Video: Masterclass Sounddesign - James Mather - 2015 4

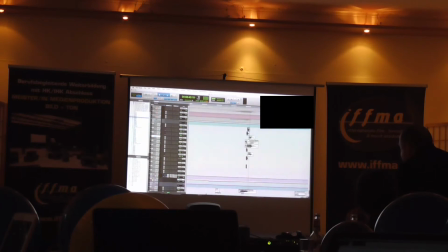[11:37]
and then it's really simple it's just foley dust
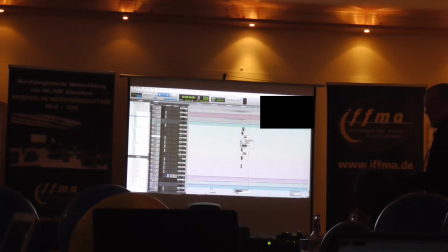[11:50]
just glass little bit of grit onto glass rather than dropping glass it was dropped onto glass so it gives you that sense of um you know the way glass can reverberate gives you that sense
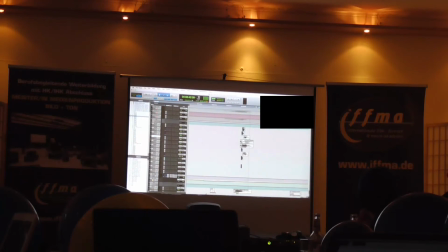[12:10]
What about the effect? Which one? In the scene, within the scene. In the glass, some comics flooring.
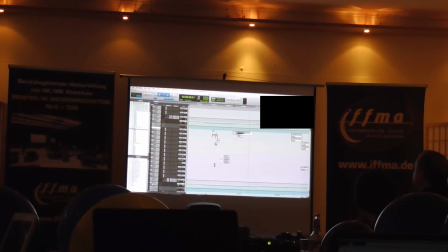[12:25]
On here? Yeah. What did we use? That one you mean? The impact. Oh, the impact. Yeah, yeah, yeah, yeah, sorry. We used some of our favorite sounds.
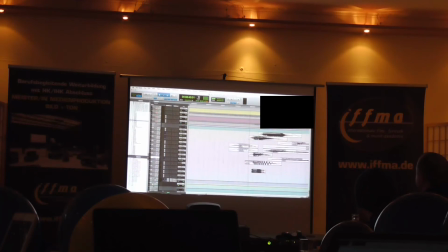[12:44]
There's a thing we have called a sugar boom, which is just a really nice low. This is what I love about waveforms and everything we were talking about earlier on with high pitch and low pitch.
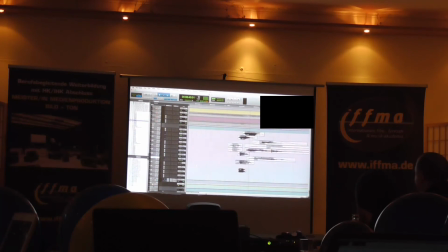[12:58]
You can see it so clearly when you put it in a proton. The long wave and the short wave. so we had the sugar boom we had just a nice and we had some more dust which
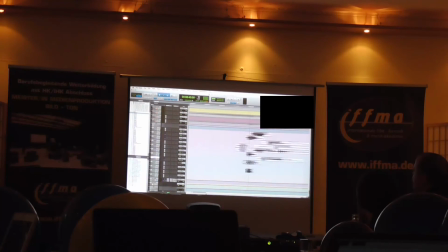[13:11]
we weren't sure about at the first we weren't sure whether that was so that's how we started it with just a very light sound and then when we saw the detail because the first thing it turned it into sand it turned it into sort of like it did literally evaporate into kind of dust but then
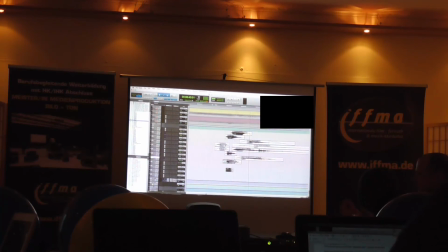[13:29]
came in and it was this glass fractured little beat, we realised we needed to use different sounds to be more articulated.
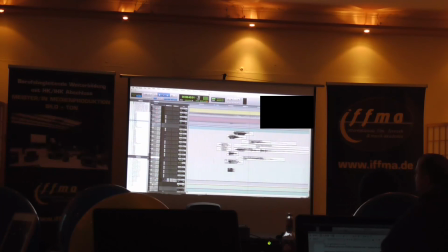[13:42]
But the actual boom is very simple, it's a high end, it's the sugar boom, and it's that. Which when you play them all individually they sound awful.
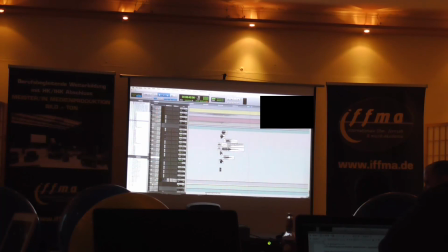[13:58]
and again what we're doing is we're giving it a broad frequency we've got some mid-range some low-end and then some very sharp that very sharp mid-frequency stereo